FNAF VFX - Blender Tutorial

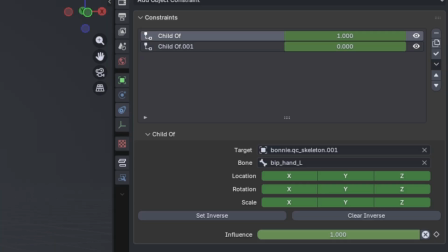(8:14)
The first one will be parented to his left hand so that I can just turn it on while I need to stay in his hand.
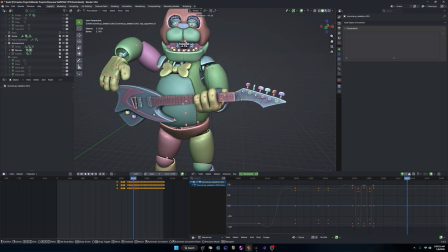(8:20)
And the second one is parented to his root bone so I can still move it around while animating, but the guitar won't follow the hand movements. This rig helped automate all of this so that I don't have to do any animation matching in the end. Now it's the time for the thing I was putting off the most, animation. I'm not really that good at animating, and I was hoping that I wouldn't butcher the animation completely, but I had to start somewhere.
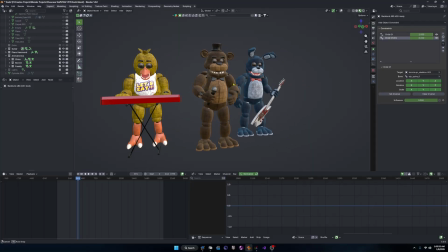(8:45)
So first thing I did was made an off pose for the animatronics, so that they can just stay there and look like they're powered off. After that, I made a powering up animation. This was quite simple, all they needed to do was lean up a little bit and look at the person.
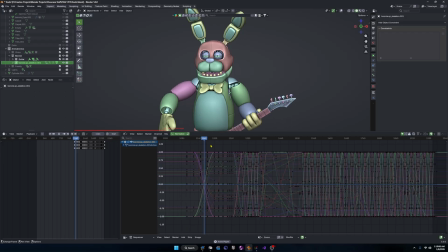(8:59)
To make the animation more robotic here, I went to the curves editor and changed all of the interpolations to use the back preset.
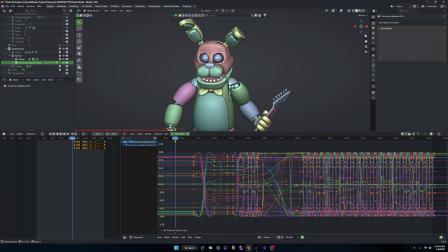(9:06)
And I also changed the easing to in and out, so it looks like they wind up a little bit and then overshoot,
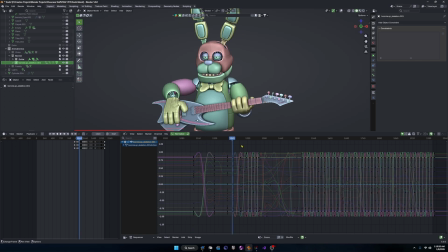(9:12)
which in my opinion makes them look a little more robotic. Then I needed a song for them to animate off of, preferably something from the 80s with a lot of guitar, piano, and a strong vocal. So I went for Soft Cell's Tainted Love, because I think that song checks all the boxes and it just really sounds nice.
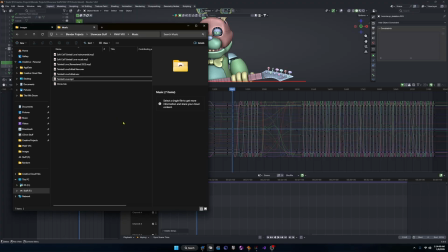(9:31)
So, I downloaded an MP3 and loaded it up into the Blender project through the video sequencer. I moved the audio to start little after the animatronic startup, so I can have a reference to animate the movement off of.
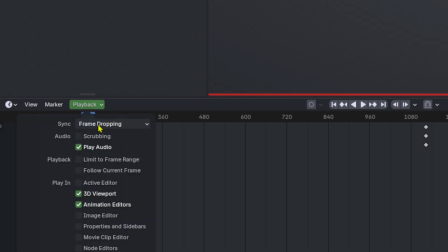(9:43)
Pro tip, if you go into the timeline and open the playback dropdown and go to the top and change it from play every frame to frame dropping,
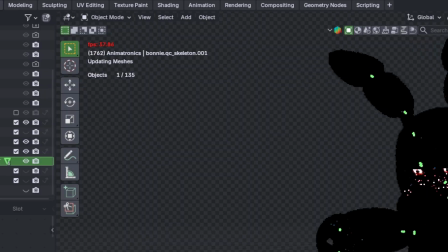(9:51)
the audio will never get desynchronized, even if your timeline's running at a slower frame rate. So for the animation, I decided to go for simple, repetitive movements because I didn't want to animate too much. Freddy was simple. His part only comes in when the vocals come to. So before that, I just made his head bob to the beat, and once the vocals come in,
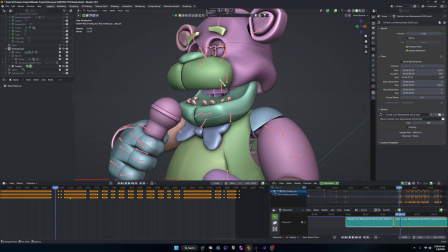(10:10)
I just made his eyes and body rotate randomly, and his jaw moves to the words as close as possible. For Chica, since their hands aren't visible, I don't have to worry about finger placement on the piano. I just need the arms to go up and down to the beat, kind of. For that one part where it sounds like the piano key is spammed, I just matched that movement with her hand,
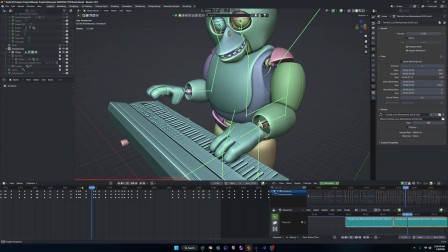(10:30)
and for the other parts, I just went up and down and made it look like they're making chords with their hands.
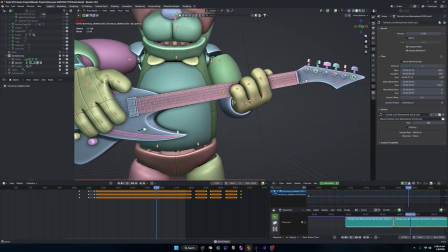(10:36)
For Bonnie, I just strummed the guitar to the beat and moved his hand randomly along the fretboard to make it look like he's making chords as well.
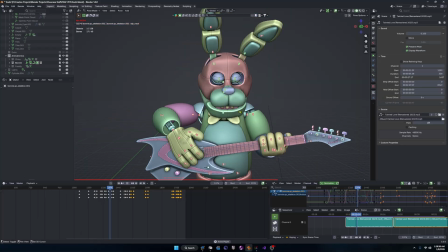(10:45)
For the part in the beginning where he has to do nothing, I just made him look around and wait until his part comes back in. Looking back, the animation actually wasn't that hard. Since most of the movements were quite repetitive, and since I moved them around a little bit every so often, it looks like I did more than I actually did.
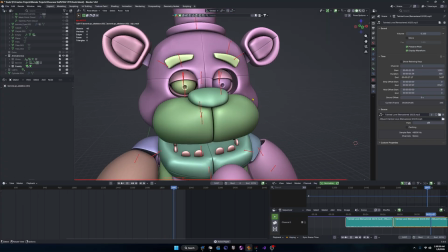(11:01)
Also, those random movements of the eyes, the ears, and the mouth sometimes makes it look a bit more natural than how repetitive it is.
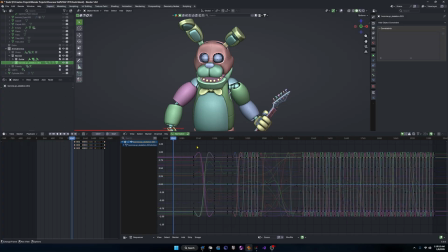(11:09)
All these animations were also made with that same robotic technique that I was talking about earlier. Finally, now was the time to render. I rendered everything with a PNG sequence, but I rendered them at 1080p, even though the reference video is at 4K, because I thought it still looked quite natural.
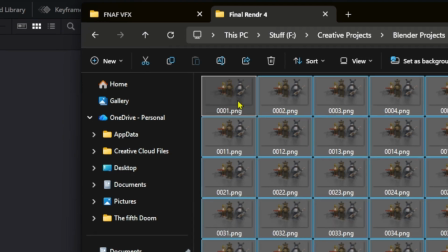(11:25)
And it cut the render time down by almost a third. I brought all the clips into DaVinci Resolve and added the background video into the timeline.
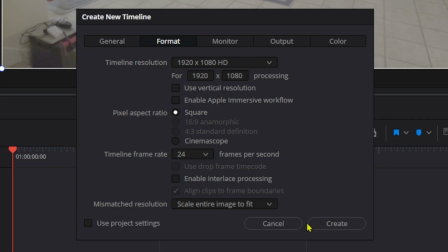(11:32)
Then I created a new timeline with a resolution of 1080p and put all the images into there.
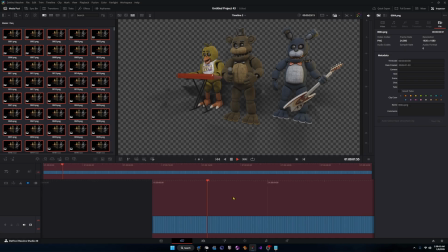(11:39)
I also set all of them to one frame so they look like an animation. I brought that second timeline back into the first one.
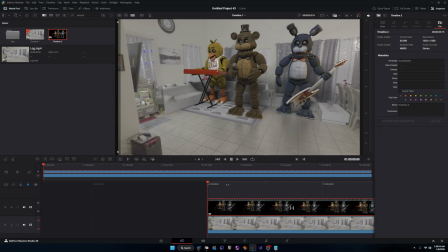(11:45)
It imports as a clip and not a sequence of images, so it's easier to edit. I did some light color grading and added a few effects to make the scene match a bit more with my render. By the way, if you're also using a log video from either an iPhone or a Samsung, you can go into the color workspace and go to the LUT tab.
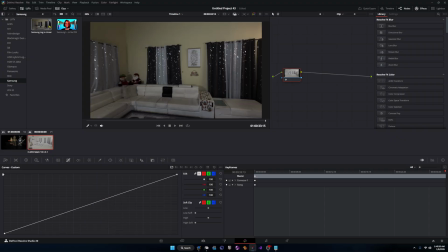(12:03)
And in there, you can search either Apple or Samsung, and you'll have two LUTs that you can drag onto the node on the right. And that'll correct all the color from your videos. In my opinion, I don't think it makes too much of a difference, but if you do know how to color grade, I think that would be better. So now that everything looked nice, we need to add some audio.